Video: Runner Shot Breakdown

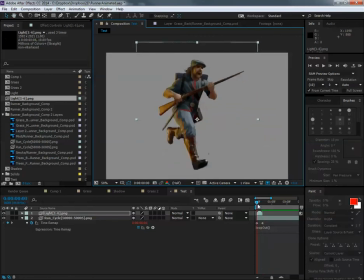[16:23]
This is my light here, and if I take this light part, or this layer here, and do exactly the same thing, which is Control Alt and then T,
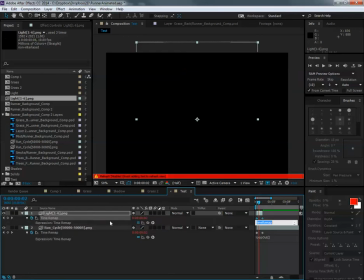[16:37]
go back to stopwatch, Alt, and then click on the stopwatch, and then in there I can just put in loop out
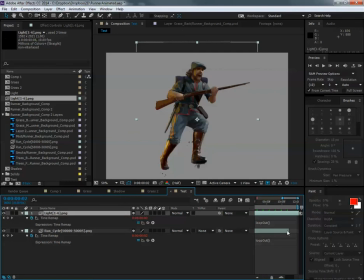[16:48]
open and close brackets, and click anywhere off that, and that means again I can make those both loop for as long as I need them to. Now what I'll also do is I'm going to take this light here, and I'm going to
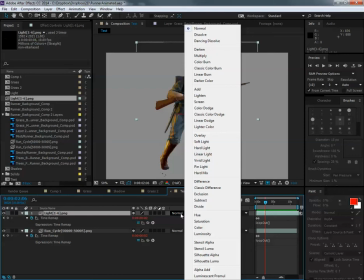[17:02]
change the mode to screen as well,
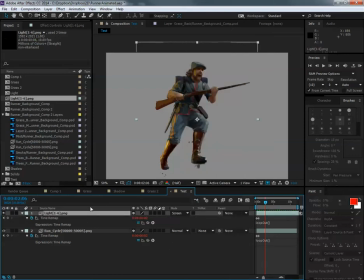[17:07]
which will hopefully help just brighten that up as well,
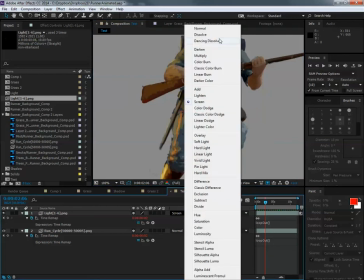[17:15]
because you have all the blending modes that you normally have in Photoshop. I'm just going to have a look. There's not much difference, to be honest. It's a little bit. It depends on what the opacity is as to how much effect it's going to have on this.
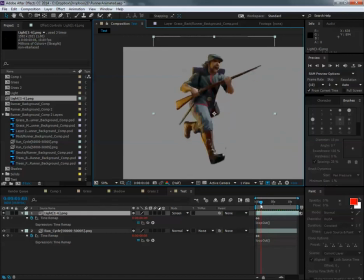[17:34]
But what I'm going to use this for is I'm going to turn the light on and off
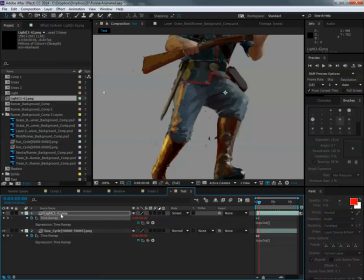[17:42]
to indicate, it could be an explosion or thunderclap or something like that. So I can just close and then reopen that. I'll get the transform, because that disappears when you first put time remap on. And I'm just going to animate the opacity.
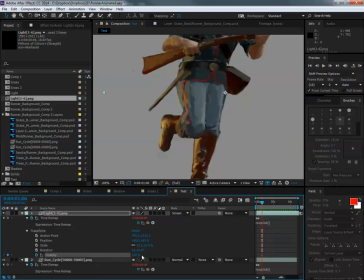[17:56]
So take the opacity down to 0,
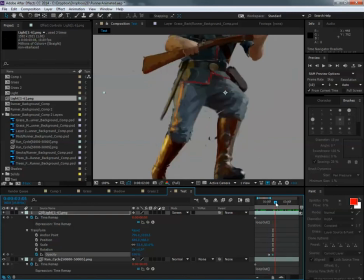[18:02]
and moving on a couple of frames, turn it on to 100. I'm going to just select that frame, Control C, Control V, and paste it.
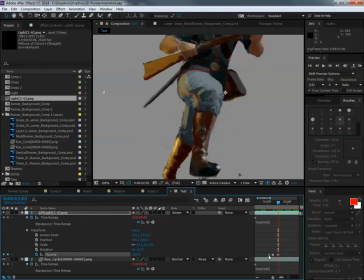[18:11]
And then because this frame here is at 0, I'm going to copy that one.
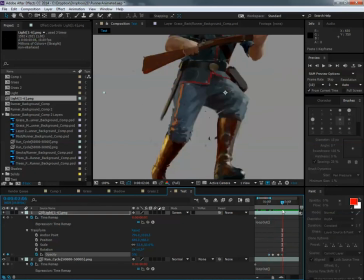[18:16]
Don't really need to move the time slider to it, to be honest, and then paste it there. And that means that'll turn that light on and off.
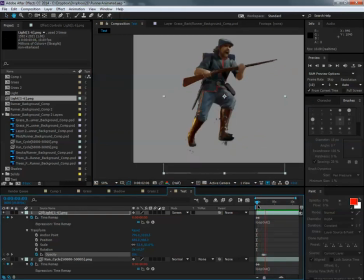[18:25]
So when it runs, the light appears. With it being grey, it's probably better if I just duplicate that, and you'll get a better idea. So just duplicate that layer, and then that light turns on and off, so I get this lighting effect while he's running.
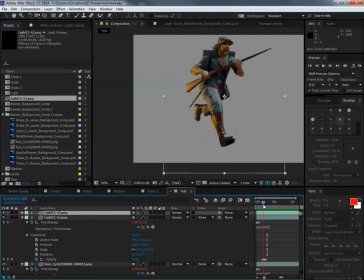[18:44]
So that will just give me the looping animation and a lighting effect in there.
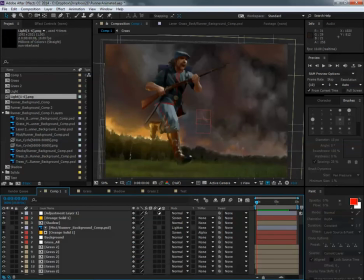[18:52]
So going back to the main composition, this is the comp that I did using that effect, and I've got a couple of
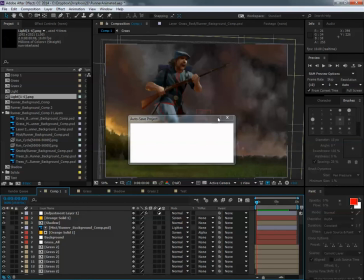[19:00]
apart from this,
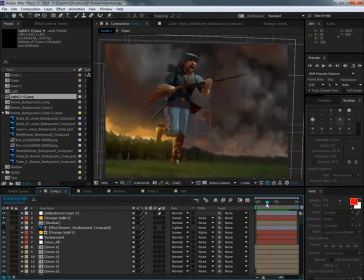I've moved him across the screen going from left to right because I'm able to do that by because he's a single layer. I can just simply grab the light and the run cycle,
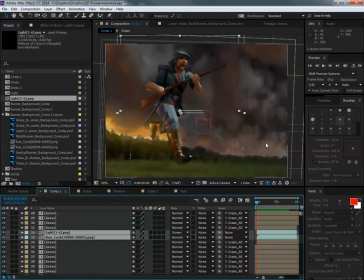[19:20]
and I've just keyed it to move from left to right to give him some progress across the screen. And you can see there that I've added the light in a couple of times, so there appears to be an explosion, and it's in conjunction with a orange solid which I've got up here.
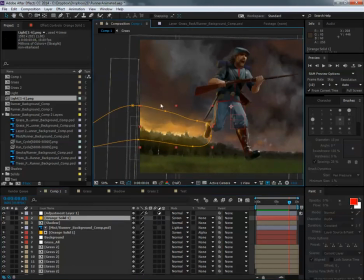[19:39]
I've just masked in this bit of orange area here.
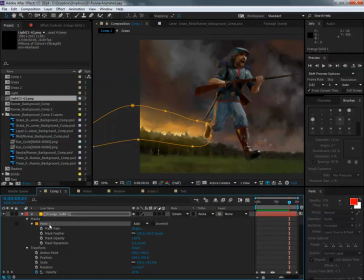[19:44]
The mask is just simply drawn around there. in this kind of blob, I've made the mask feather about 146 pixels.
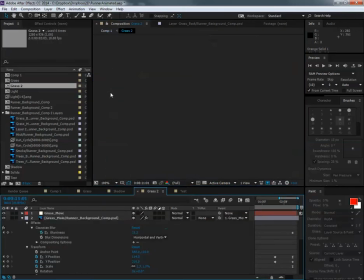[19:55]
That stops it. If I'd have left it at 0, it would have looked like that. Whoops. It would have just looked like that.
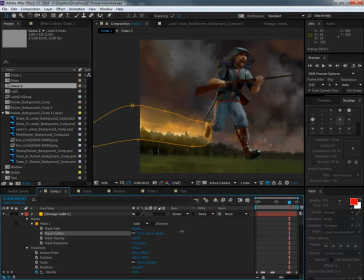[20:02]
So the mask feather I've put right up, whacked it up to the maximum, and it's given me this blur.
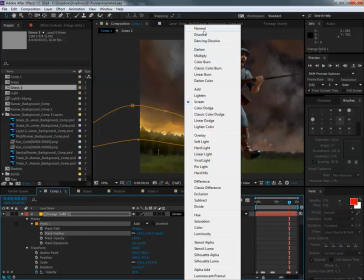[20:07]
Again, I've made it a screen, which gives you a slightly different effect.
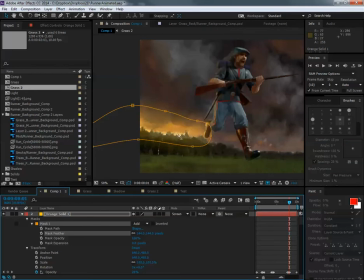[20:12]
You can see the screen is going to have an effect very much dependent on what's underneath it, and it's going to brighten and lighten a lot of that, a lot of those layers underneath.
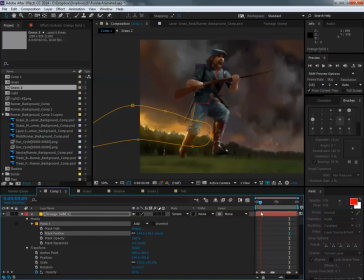[20:23]
And the way I've done it is I've keyed it so that this brightens up, the opacity changes on this mask up and down in conjunction with the light appearing on the side of him there. In fact, if I deselect that,
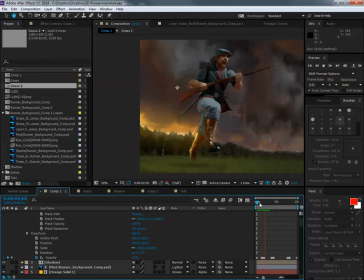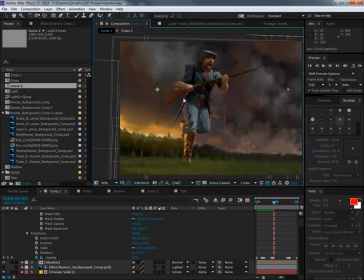[20:46]
so it gives the effect of the environment affecting him, which really helps to, hopefully helps to place him on the screen and add to the action. The layers behind, it's just a simple parallax where I've got the smoke, which I've split into two separate parts,
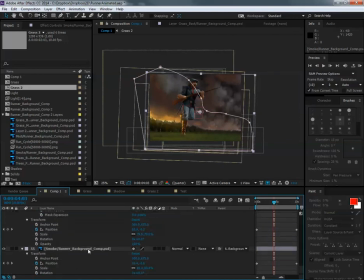[21:05]
a background smoke and a foreground smoke, and then this background layer of smoke in there. It's very subtle, but they just move at different rates in the screen across to add to that level of progression in there.
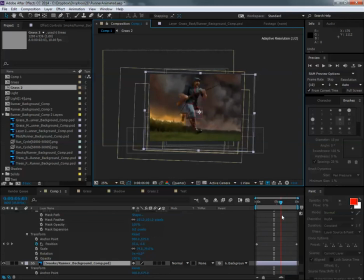[21:21]
So you can see them progressing across the screen, and you can see the background parallax changing. And the grass was got pretty complicated. It got into lots of separate layers.
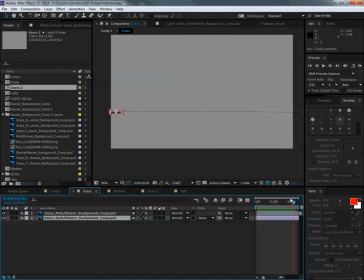[21:32]
So I've taken a section of grass and I've keyed it to move and scale across the screen like this. And essentially what I've then done is, if I go into the test,
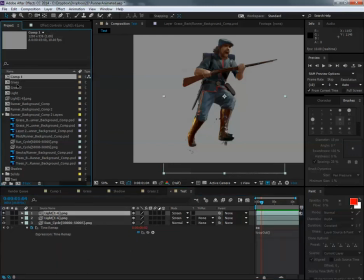[21:47]
if I take a load of grass in here and just pop it in here,
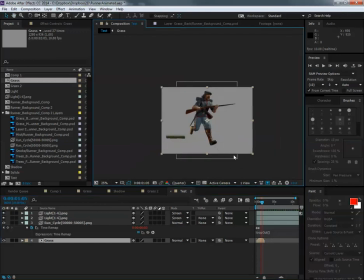[21:57]
I have my grass moving, or grass moving across the screen there.
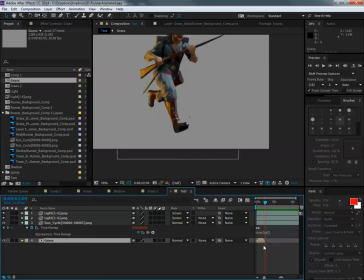[22:03]
And I need to do the same looping to this, so I'm going to take that, Control, Alt and T, add the time remap to it. Alt, click on the time, the top stopwatch. I'm just going to go loop out, open and close brackets,
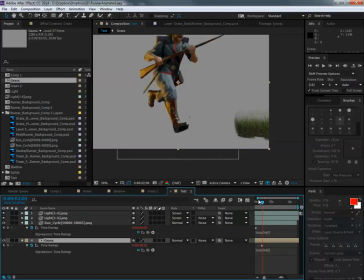[22:22]
and that will loop the grass so that it's looping across there. And what I do is I duplicate it, and then I shift the time bar a little bit on it so that it's the same section of grass,
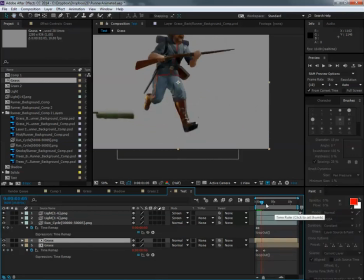[22:38]
but it's moving away because I'm shifting the time slider along, or this part along. It's coming in at a different time. Let me just check which one's on top and which one's not. That one's on top, so I need to move it so this one's on top.
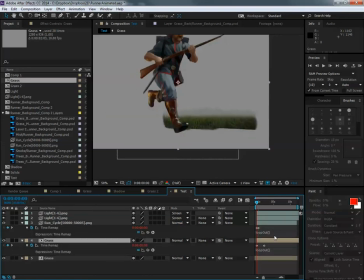[22:58]
And then if I take that again and duplicate it and shift it, I'll get this load of grass that's moving across the screen here gradually, and so you can see that the grass sort of accumulates and moves.
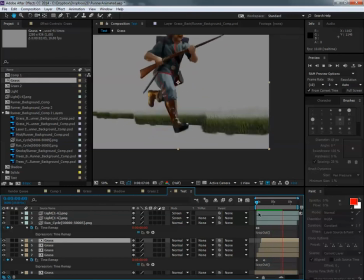[23:15]
So it's constantly looping. There's one or two gaps in there, but that's moving from left to right, and it will give the appearance of,
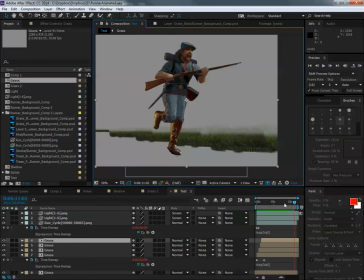[23:26]
it'll give the appearance of movement through. I also needed to add a bit of perspective, so I create another section of grass as well, again, which I'm just going to put the time remap on,
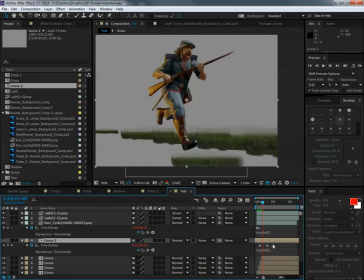[23:46]
and this section of grass had to have a bit more of an extreme perspective on it, so I've moved this one over here, and that moves off into the distance, so I can sort of move off
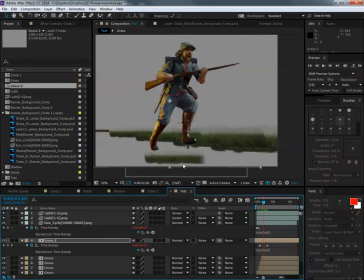[23:59]
on the distance that way. Because things run so fast with this, in fact, I'm going to scale it up a bit. Because the grass, once it's accumulated, runs so fast and everything moves so quickly,
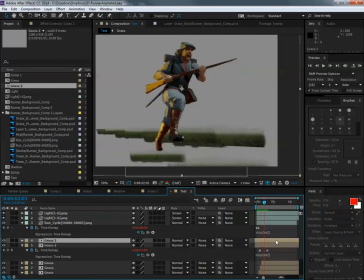[24:19]
you can kind of get away with it if I just duplicate and move it, duplicate and move it, duplicate and move it, duplicate and move it. You can see I can get this constant progression of grass moving over here.